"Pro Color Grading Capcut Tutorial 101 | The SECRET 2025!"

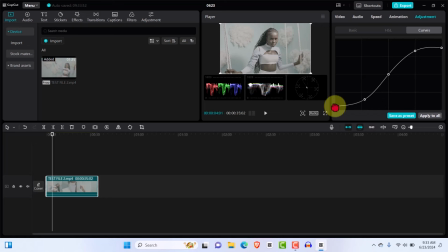248s
As you can see, we have that S shape. So that is the first step usually. Then now we'll come back and we'll go to basics, and this is where we start to adjust different aspect of the image.
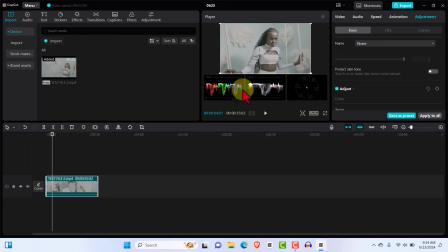261s
We've color corrected it the way we want it. It's closer to the top, so now we tend to have the best color out of this video. Now let's go one step at a time. Temperature works like temperature. You can actually reduce the temperature. As you can see, it changed that there.
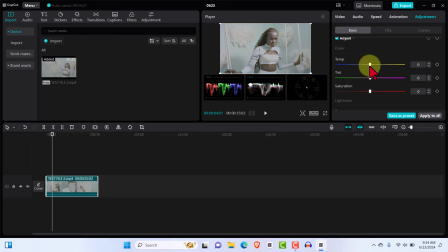281s
You can actually put that back in if you want to make it warmer. That's what you get. But usually what I like to work on first is the saturation. Okay, so as you can see, as I move this, it tends to give us that good saturation of the image.
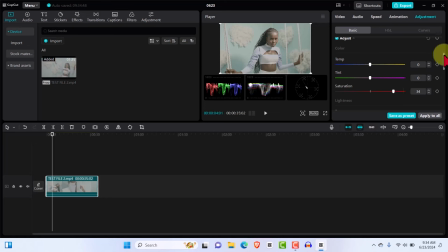299s
as you can see. And if we go down, we can also adjust the exposure, brightness and all those things, but I would like to go with the HSL tab for the meantime because I have some specific colors in this image and I want them to pop.
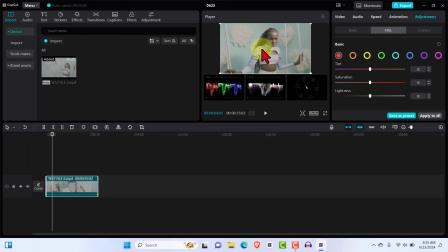317s
E.g. we have the blue, we have the green, so let's work on that. So I'll click on the green, and if I increase this going to the left like this, you can see we have actually made the green more greener. If we reduce it, you see we get the green totally out. So depending on what you're looking for in your video.
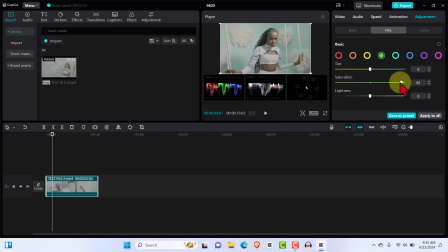336s
So now for me, we want to get more of the green, so I'm going to put it at that point. And the blue, I will try to adjust that to see what it does. So we are good there, and you can see she has some blue, or we'll say purple.
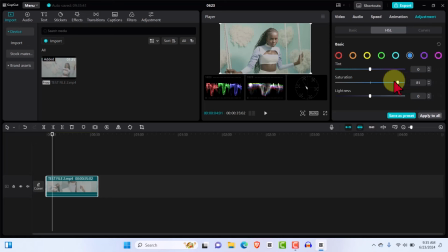352s
So let's adjust the blue. Okay, so just give it that pop, that extra pop, the tint. You see, you can change the blue, you can actually make it, so it's totally up to you. And for the lightness, you can actually move that a bit, totally up to you once more.
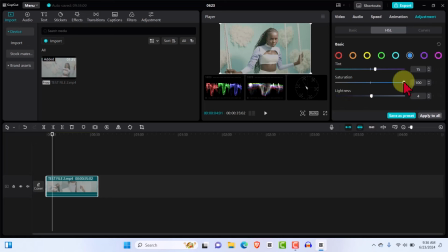372s
For me, I just want to increase the saturation on the blue because I want the blue to pop. I'll go to purple again and see if that will add a little or not, and if this would add also. And again, we can, you know, just work on that.
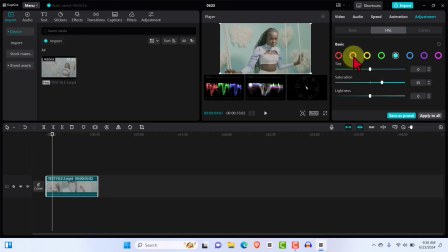390s
Basically, I think those are the two most prominent colors in it. As you can see, we can add some extra orange to give it that orange feel, you know, just making it pop, making the image yours, and you have that looking gorgeous already.
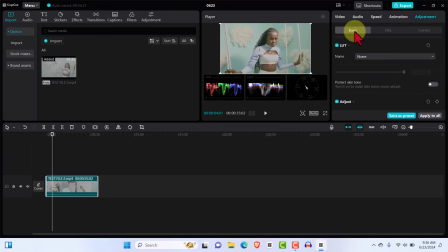409s
And now we can go back to basics, and this is where we want to make some other adjustment. If you feel it's too bright, as you can see, you always want to watch this. You don't want it to go over this line, you don't want it to go over this line. So you can either increase the exposure. As you can see, it's too much, that's too much.
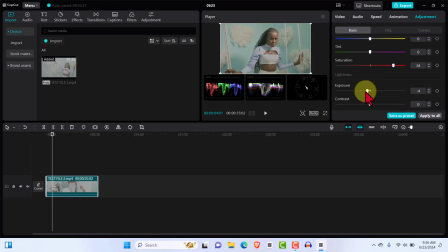429s
You can reduce it if you want. So depending on what you are looking to get, you can reduce it that way so the exposure is not that much.
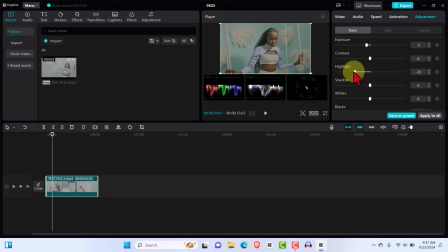442s
And we'll move on to highlights, and we can do that or just increase the highlight a bit. Okay, so you can see we just increase the highlight to 21. Shadows, you might want to increase that or reduce that, totally up to you, like I said.
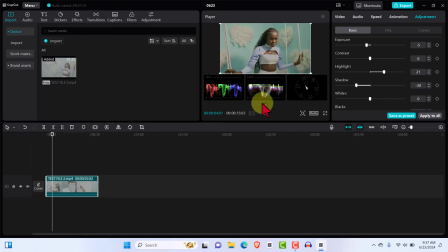462s
So as you can see, we are giving it that cinematic look already. And if we play this video, this is what we get already. So you see popping colors are there, and it's cool.
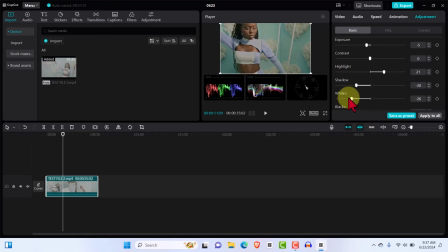476s
All right, so we can go on, and you can decide to reduce the whiteness or increase the whiteness, totally up to you. For me, I'll just increase that a bit. Blacks, I want to leave that the way it is. And sharpen, you don't want to always mess with this. Let me show you what happens when you do that.
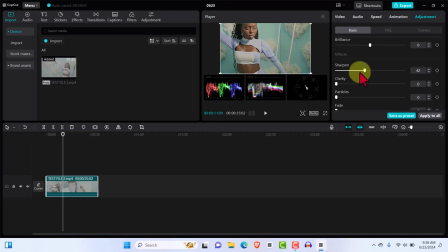495s
So you can see you've changed the image totally, so you don't always want to do that, especially when you have something. You can just do a little of that, but for me, if I don't see the need to use it, I definitely don't use it.
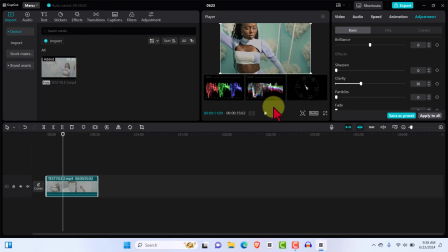508s
Clarity, you can also work with clarity, as you can see. So it gives it that clarity, as you can see. So not bad at all. Sparkle is just the sparkle you see on your image.
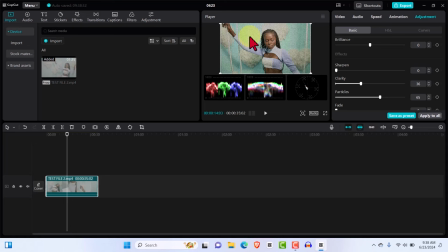521s
If you want a clean image, you don't need it, because if you do sparkle, you can see, looking at this area, you can see it has made some damages. You don't want that, so you take that out. We don't want to work with fade.
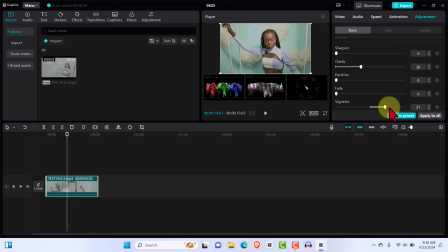533s
If you want to make focus on her, then you can increase the vignette, doing something like that, or just making it that way. All right, but since the focus is the model, I will just put a little vignette. So if I play that, this is what we get.
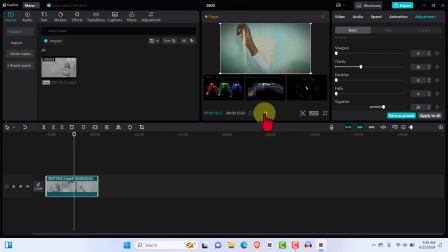551s
Yes, we've made the model the focus, and now you can see the image pop. Okay, you can see this for yourself. We've gotten that image to where we want it.
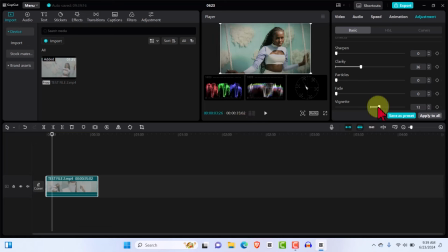566s
I'll reduce the vignette a bit because I don't want it overtaking what I want in this. So I'll just leave it at a bit 7. So 7 is fine. And if we play it once more, this is what we get. Okay, so now you can see where we went from and what we've gotten.
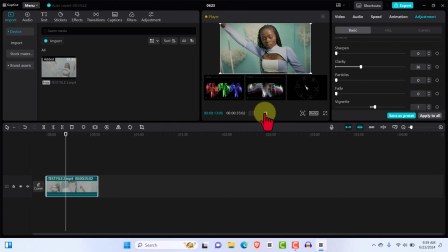584s
You can see how cool looking and how easy it is to color grade your images, your videos, without complications. Yes, I have some other videos you can watch, and I hope you enjoyed them. See you on the next one. Stay blessed.